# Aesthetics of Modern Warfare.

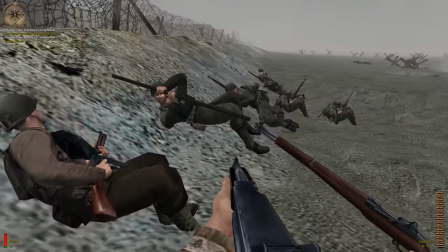Classic games like Medal of Honor and original Call of Duty have slowed down this run and gun principle with scripting.
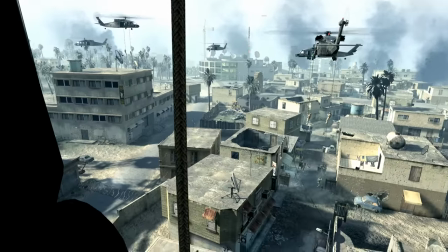Cinematics, stories and themes. Modern Warfare has sped this experience up once again without losing any of the above.
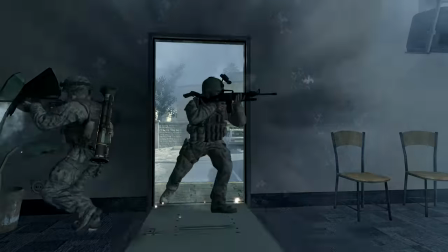There are missions tailored specifically to showcase these different approaches represented through animation.
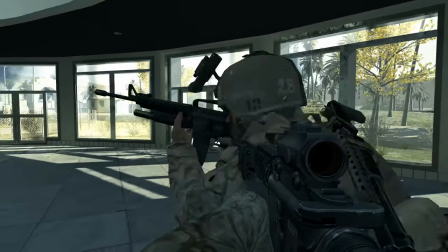Motion is basically life, and finding satisfaction in causing motion or witnessing it must be something based deep inside our minds.
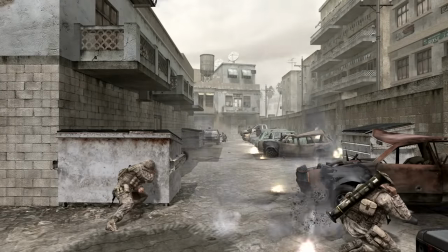And playing the game, which as an experience is brimming with these moments that stimulate motion and its anticipation, builds up a distinctive feel.
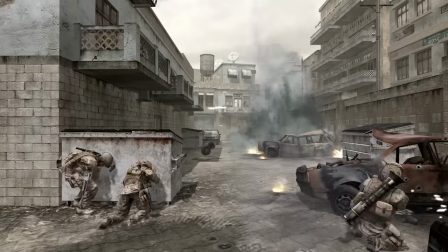And when you dress this raw motion with new uniforms and weaponry, this tactical aesthetic feels complete and makes the experience consistent.
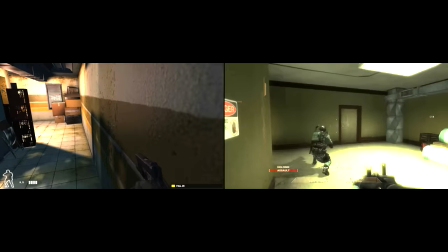SWAT 4 and Vegas also explore the visual theme of motion, but on the opposite side of the spectrum where slow pace is the core of the experience.
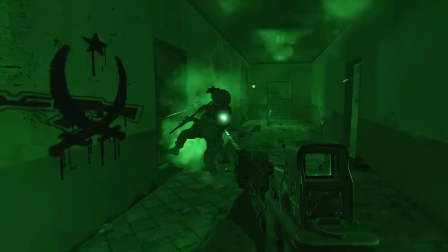These snippets of movement constitute a sense of large-scale motion that envelops everything around you.
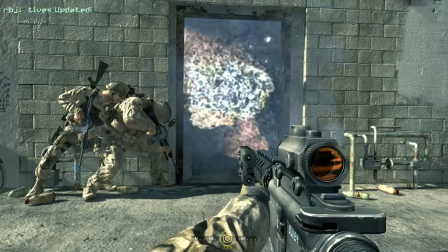And this is war at its core, grand motion built up on individual movement of all its elements.
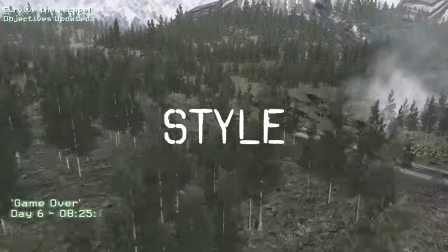One of the most refreshing things about Modern Warfare was the overall elegance of presentation.
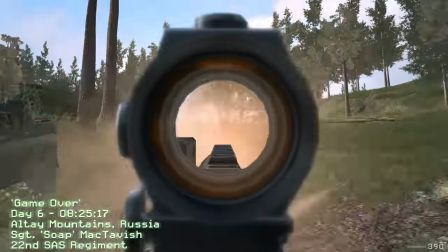Elements that give structure to the story and establish its pacing are incredibly stylish compared to older games.
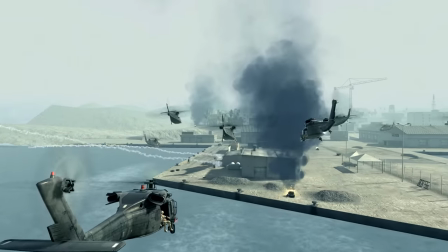It has an additional layer of visuals that try to mask the inherently technical side of video games.
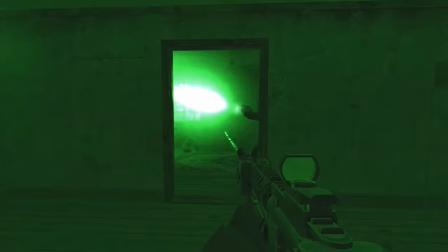The presentation of the story and its core conflict is stylish and bold.
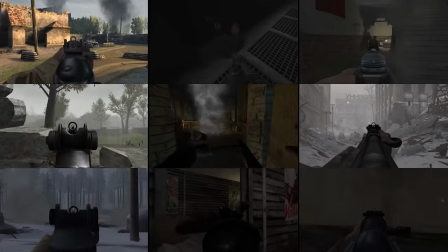Offering multiple protagonists to witness different fronts is a part of the series tradition, but the concept has been rearranged to fit a more thrilling and intense cinematic experience.
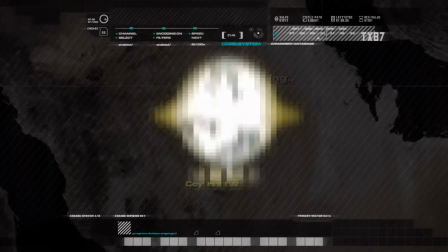Passage of time and movement through space with multiple characters is the new norm. Signature of the series expanded to fit more modern inclinations.
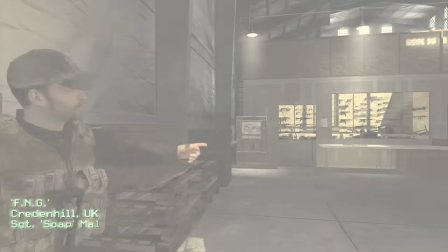Sliding from the loading screen through the sky into the avatar is a visually interesting introduction to the level,
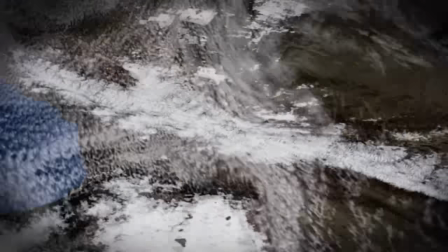literal entering into the character through a hole in the fourth wall.
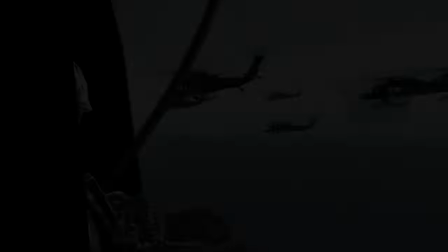These skydive introductions to the mission add a dose of pump and yet still blend the loading screen with the gameplay organically.
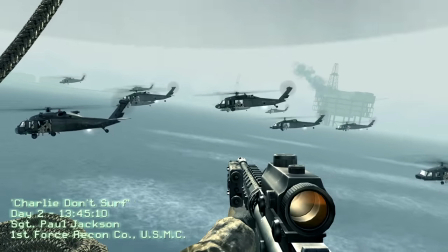It's a simple thing but feels far more immersive than sharper cuts between non-playable and playable states.
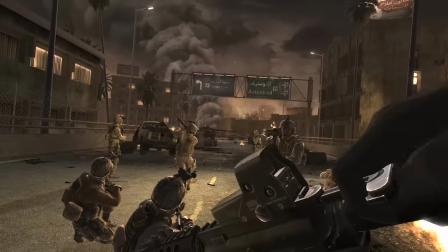On top of that, some guns are racked when brought up for the first time. Motion promising more motion.
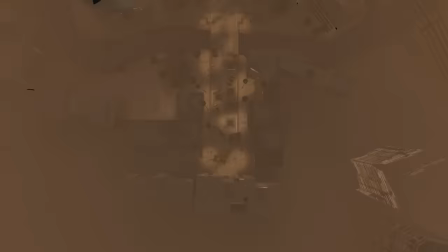And there's variation within them. In Blackout and the Bog, the perspective slides in from the actual satellite map through the clouds into the in-game world.
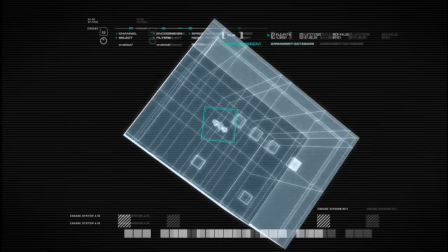In Warpig it almost scrapes against a highway above the Avatar. In Deku you go straight into the head of Al Fulani so there is no doubt about the perspective you inhibit. Beginning of each mission is like a small diorama establishing the atmosphere of the level.
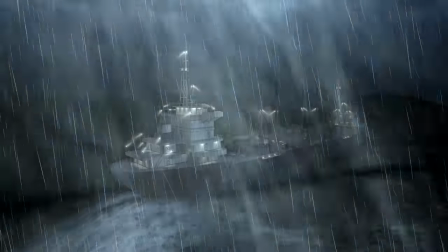You get the essence of the setting, disturbed sea disappearing into the impenetrable darkness of the stormy night.
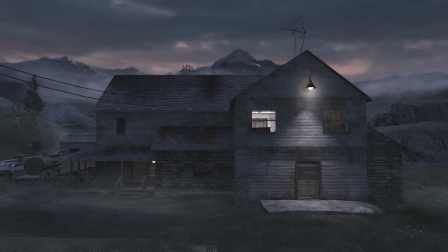Dawn drawn out across the shades of pink, idyllic countryside, middle eastern coast and city streets.
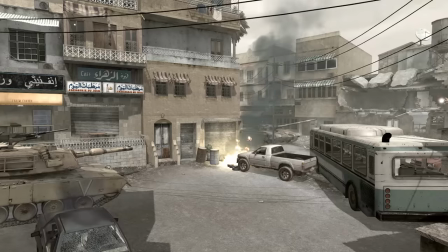So much visual flavor in these opening panoramas. Gameplay is designed in such a way as to reflect a more shifting narrative.
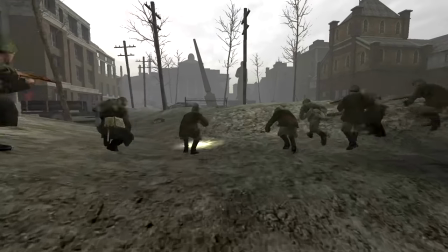Good old minimalism of glorious World War II charges wouldn't be enough to support the story.
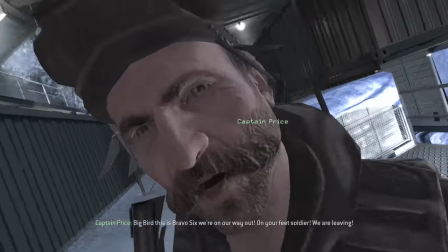Short cinematics are incredibly intense and precisely placed so as to not interrupt the pace and they help break out the traditional FPS gameplay loops of running,
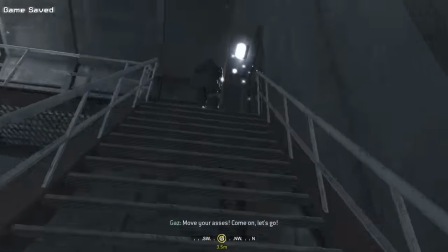aiming and shooting. Modern Warfare is a triumph of balance between design elements.
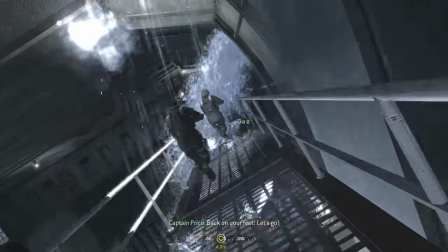It is incredible how this game manages to be such a great experience considering how little innovation it brings,
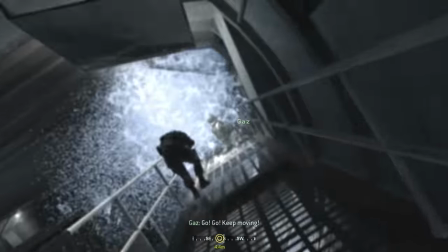just by smartly rearranging already existing tropes and concepts. Original games took their time with both the gameplay and the story.
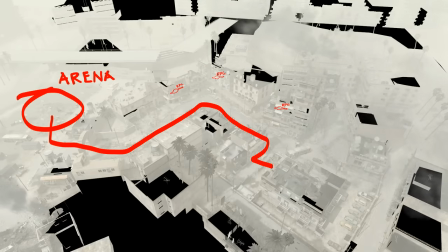One of the most important design philosophies behind Modern Warfare was the achievement of flow in gameplay.
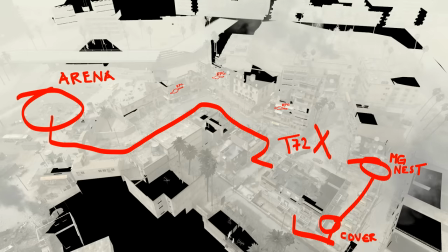The whole campaign is an exercise in stimulating motion through action and its anticipation.
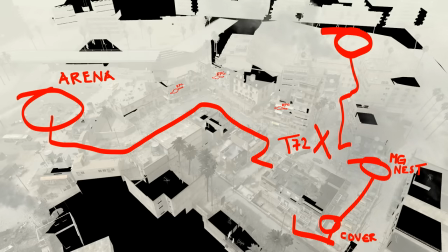You're always on the edge, pushing forward and anticipating creating more action.
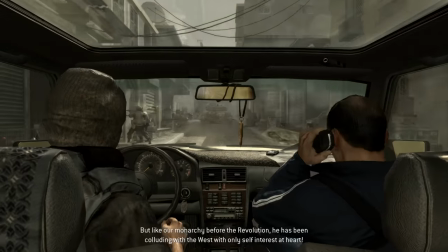In order not to use any cutscenes, the game has created an entire level just so that a piece of the story could be told through Avatar,
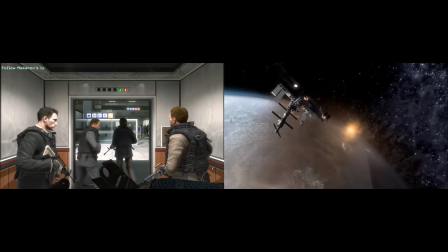and sequels have used the same technique with vignette levels such as No Russian and Space Segment.
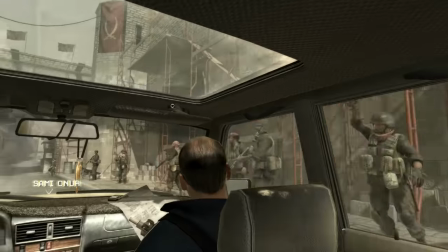The cool is basically glorified intro credits, serving a simple narrative purpose that could have been delivered to players in a myriad of far less stylish ways.
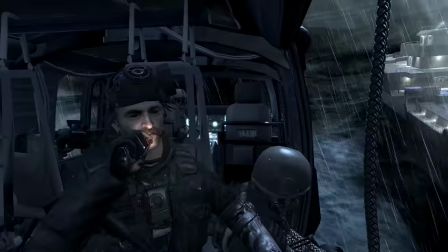Perhaps it is a gritty homage to the monorail sequence from Half-Life. The boldness and elegance of style is what keeps modern warfare timeless.
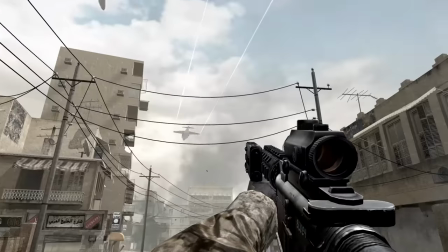Animations will age even more, textures will blur compared to everything new.